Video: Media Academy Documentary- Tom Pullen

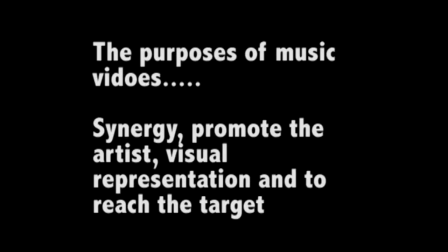0:05 To bring in more money, it is an opportunity for someone to create a visual representation and lastly to reach the artist's target audience.
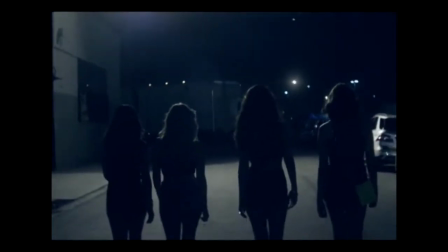0:13 The main thing that I would be explaining would be the Montage Editing. In Calvin Harris' song Blame, presented by John Newman, there are many different times in which editing has been used to create the montage.
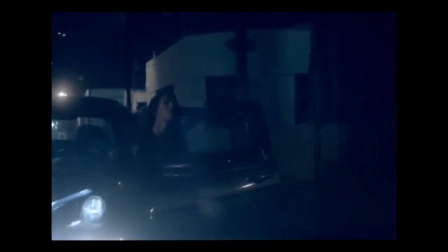0:21 For example, near towards the beginning of the video, there is a scene of John Newman sitting on his bed, and the next, he is sitting on the chair.
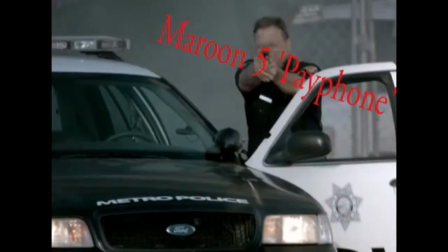0:28 The next video that uses montage editing I will be discussing is Maroon 5's song Paved By.
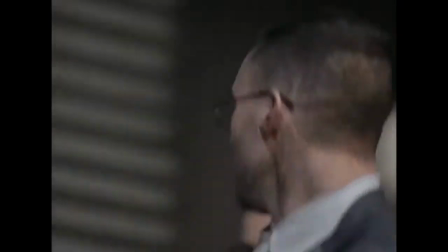0:32 In this video Maroon 5 uses montage editing to switch between the lead singer at the playing phone and singing and him being chased by the police.
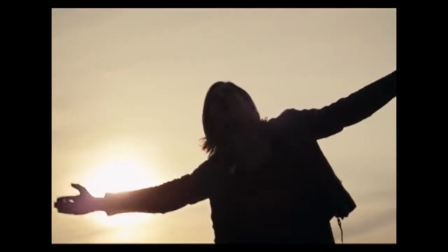0:43 The second convention that I'm going to be discussing will be the narrative explaining music videos. The first artist that I'm going to be explaining will be Tiny Temper song Children of the Sun.
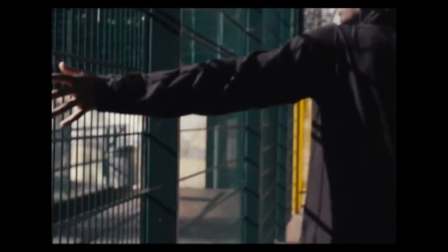0:52 In this video, Tani Tempera and John Martin have described how we're all under one song about how she treats each other with respect.
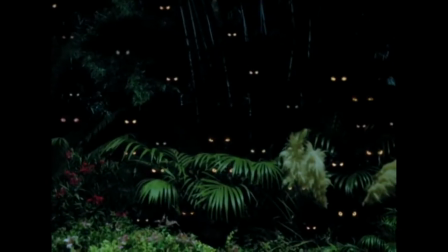0:59 The next one that I'm going to explain will be Katy Perry's song, Raw. The narrative in this song is all about courage.
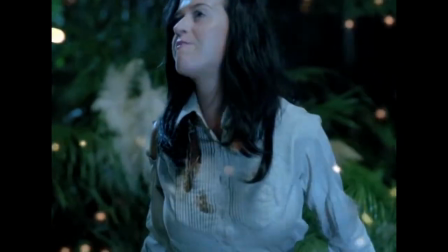1:05 This happens in the video when Katy Perry is all out in the jungle and then gradually becomes fearless and turns into the leader of the jungle.
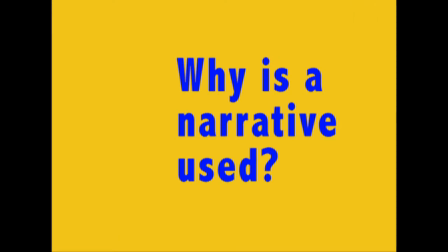1:13 The narrative is used in so many music videos as it can allow the audience to get closer to the artist or band and keeps them entertained because there may be an inspirational message formed in it which reaches out to the target audience.
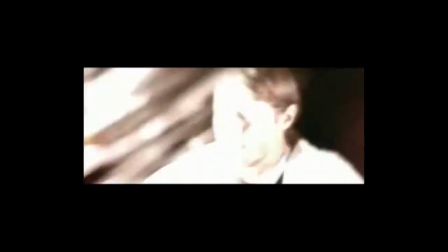1:25 The next convention that I'll be explaining will be the different kind of camera shots taken during the Mesa videos. The first video that I'll be using will be Take That and The Song of the Flood.
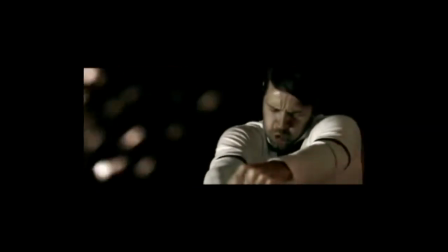1:34 In this video they'll use many different long shots and close ups. They do this because they want to show the intensity of the race and their pursuit to reach their destination.
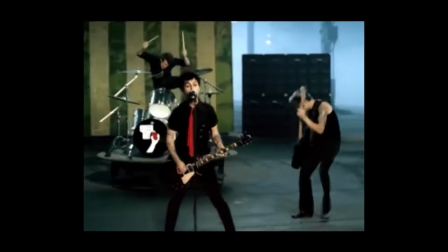1:43 The second group or slash artist that I'm going to be using will be Green Day and that's some American Idiot.
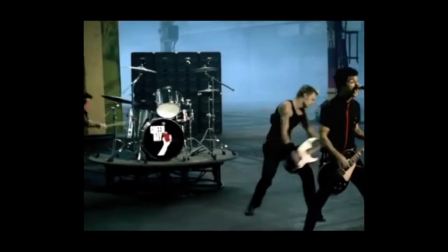1:49 During this video many long shots are taken to show the whole band playing as a group instead of just a lone singer getting all the close-ups and therefore the intention,
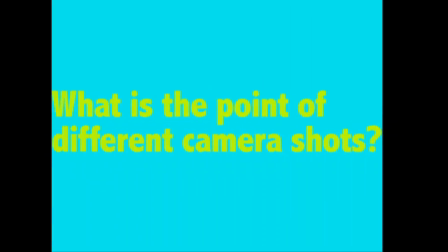1:57 showing only the intensity from his point of view. A music video will have different camera shots in it because otherwise the audience will
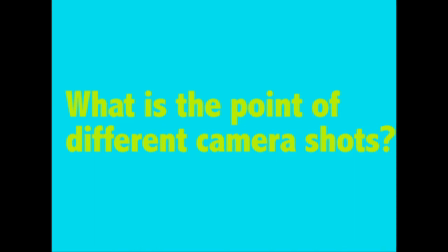2:05 lose interest by constantly seeing the artist or slash band from the same position and range. Different camera shots allow the artist to get closer to their target audience by having, say, a close-up shot, showing a tear coming from their eye.
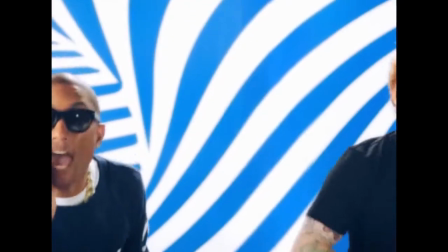2:21 The fourth convention that I'll be discussing will be the fashionable costuming of the artist during the music videos.
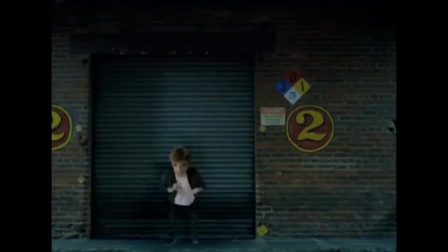2:26 My first example from this is Ed Sheeran, who in pretty much all of his videos is wearing trendy clothing to make himself look normal to the viewers and to keep him the current trend of fashion.
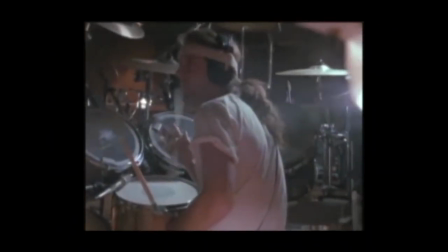2:35 The next artist forward slash band I'm going to be using will be Metallica.
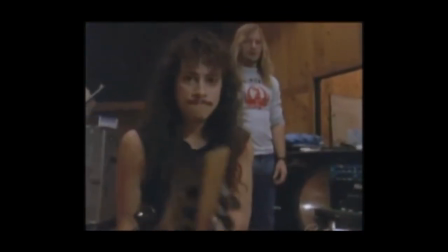2:40 Metallica follow a certain style of music called heavy rock, so their idea of fashion has a lot to do with rich clothes,
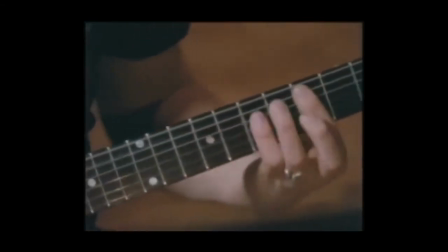2:46 tank tops, dark makeup, all pretty much dark clothing and a fair bit of iconography.
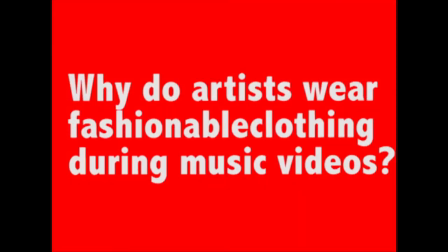2:51 Fashionable costuming is there in these videos because artists want to be seen as attractive to their audience and also a lot of the time they wear specific clothing to promote different brands and businesses.
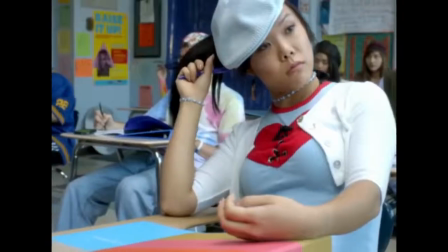3:03 The sixth convention that I'll be explaining would be the artists looking attractive to their audience.
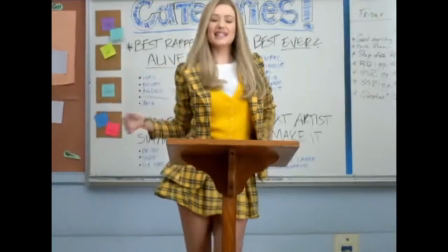3:09 Iggy Azalea is an example of this, especially in her song Fancy where she is wearing clothing that is very appealing to most of the male's side of her audience.
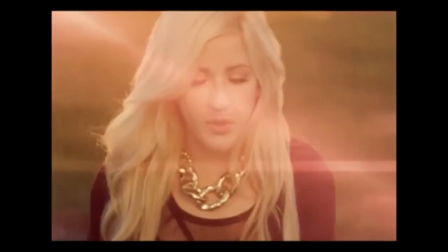3:16 The next artist I'll be explaining would be Ellie Goulding, who in all her songs is wearing pretty much attractive clothing,
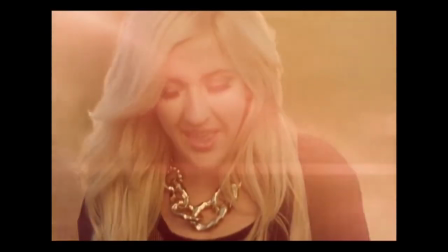3:23 but she attracts her audience by wearing different kinds of attractive clothing, especially in her song Burn.
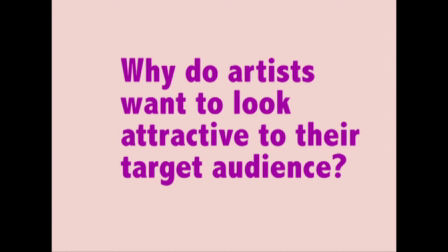3:30 The artists in music videos tend to look appealing to their target audience because they want to gain a larger audience and it helps to keep most of the audience interested in watching the video.
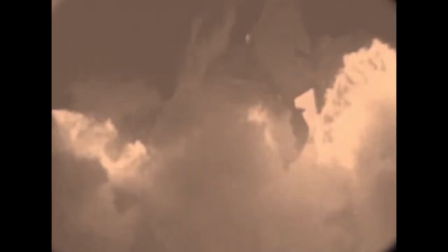3:40 The 7th convention is going to be the use of multiple locations during the music videos.
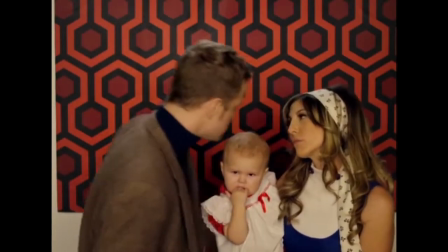3:45 In Imagine Dragons' song On Top of the World, they shoot between the locations of the family home and the launch site.
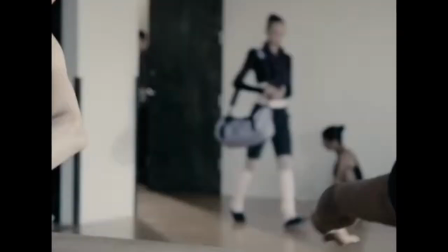3:51 My second example is taken from the script song Hall of Fame where they constantly switch between the dance
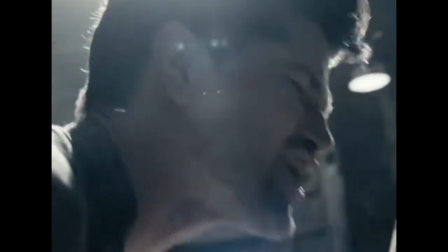3:56 class and the fighting arenas to both of those people being at home waking up to their families.
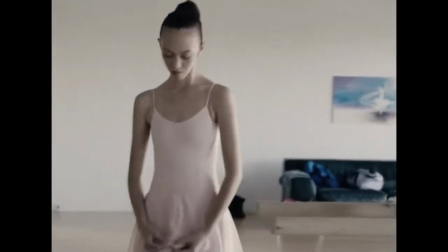4:01 They do this in the videos because they want to show the differences between being brought up in a fairly wealthy family and being brought up in a much poorer background.
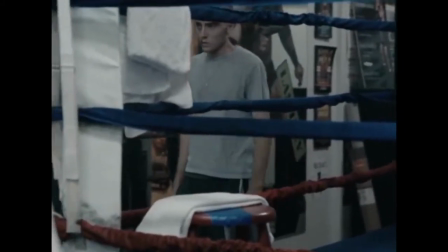4:10 Multiple locations are used in music videos because it shows the diversity during a video.